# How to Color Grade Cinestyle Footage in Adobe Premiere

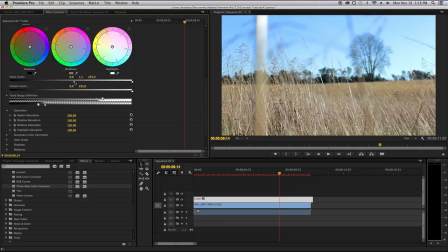Actually, I'm going to bring this mid-slider here a little over to
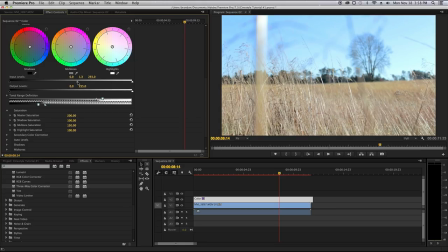the right, which means that it'll make the image a little brighter. So, there we go. That looks good. Next, we're going to go here into the highlights.
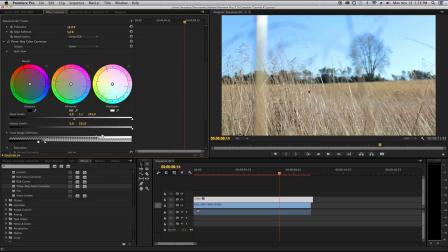And as you can see, most of the highlights here, I mean, you see a little from the reflection on the wheat, but most of it is over here in the sky. So we're going to take this and we're going to drag over to the blue. Let's just find a shade that looks nice. So
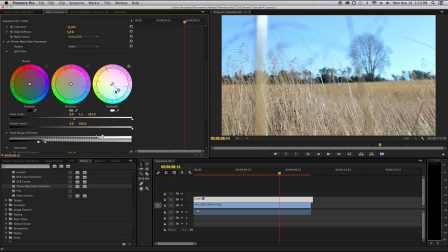I'd say about right there looks good. So what that'll do is it'll tint the highlights bluish. Now, the mid-tones As you can see, most midtones here are the wheat. So by taking this and dragging it over to kind of the orangish and the reddish,
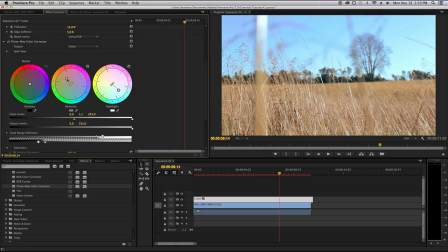we're gonna add a little more of a golden hue to the midtones. So there we go, that looks nice. And then the shadows are looking a little blue-greenish, as you can see here in like some of the darker trees in the background.
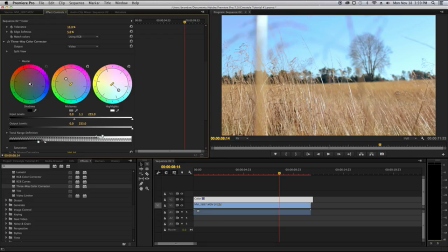So by finding the bluish-greenish going opposite, that's kind of like a reddish-purple. So by dragging it over that way, we'll get some nice contrasts here between the sky and the land.
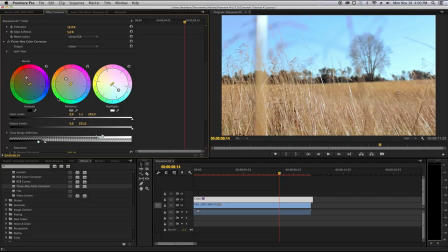So that looks pretty good.
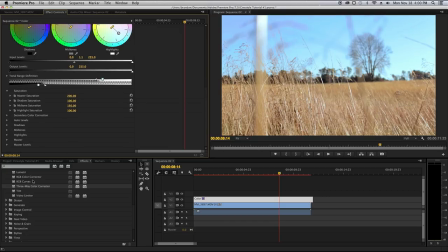What I'm going to do next is I'm going to go down here into RGB curves,
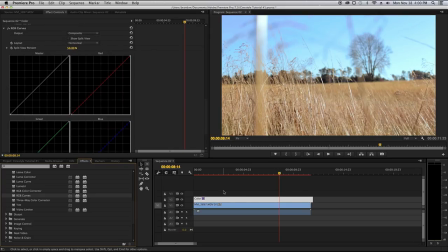drag that onto our adjustment layer, and let's bring a little bit of red in here to the midtones. Yeah, like that.
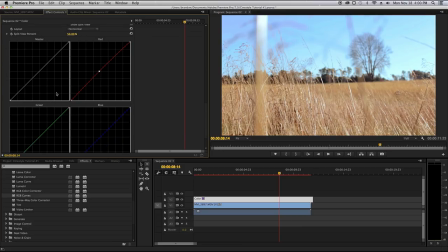Just to give it, again, like a goldish hue. Okay, another something else we can do is bring the green up a little. The midtone area, and bring the blue down a little in the midtone area.
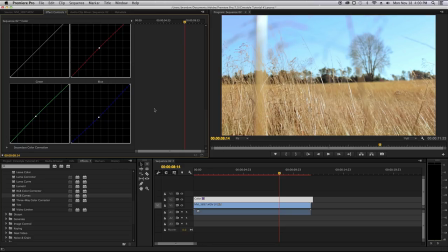And what that'll do is it'll give it even more of a green, of a golden tint. So here you can see before, here it's kind of like a pinkish purplish, and then here it's more goldish yellow. Actually, we can bring even a little more red up. That looks good.
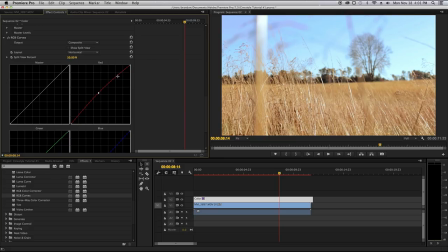And because we don't want any red in the sky, we're going to take the kind of highlightish area up here, and we're just gonna drag that down just a fuzz. So that, like, again, it's just like these little things that really make the shot pop, and we'll just make the image a little brighter.
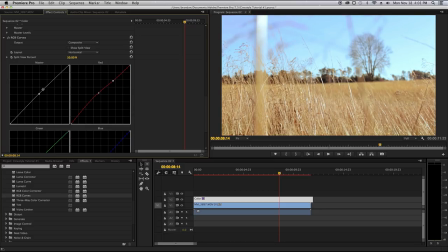Like that, there we go. Okay, so as you can see, we have our before grading and our after grading. So obviously that is a huge difference.
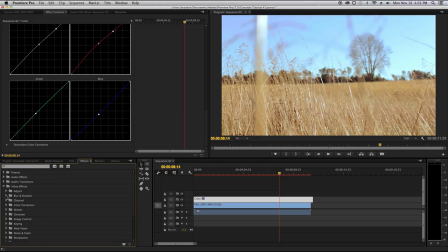Now the last thing that we're gonna do is we're gonna go up here into blur and sharpen, bring down the sharpen. Actually, we're gonna bring down the unsharp mask and drag that on top of the color. So now what we're gonna do is we're gonna bring the amount up. It's at 50, we're gonna bring it up to about 60.
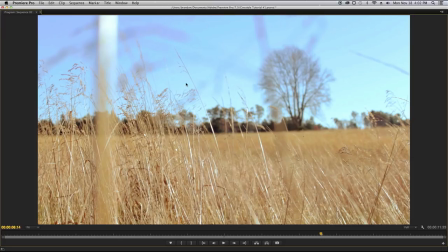And what that will do is here, if we go into full screen, you can see that it's making the edges a lot sharper.
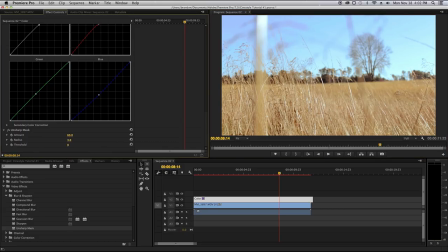Bring the radius up to maybe like 3. And then the threshold up to, I guess, about 3.
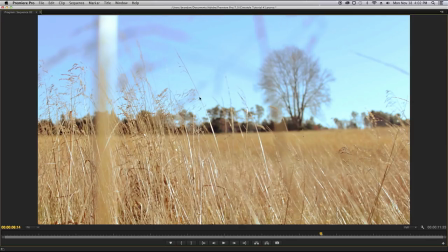So what that'll do is, again, it'll kind of just like sharpen the edges.
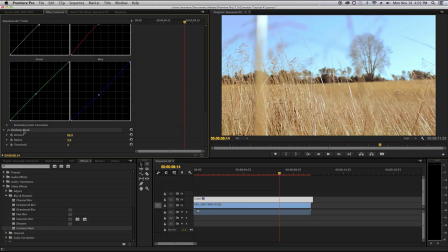But if you don't want to go through all that, just there's an easier solution.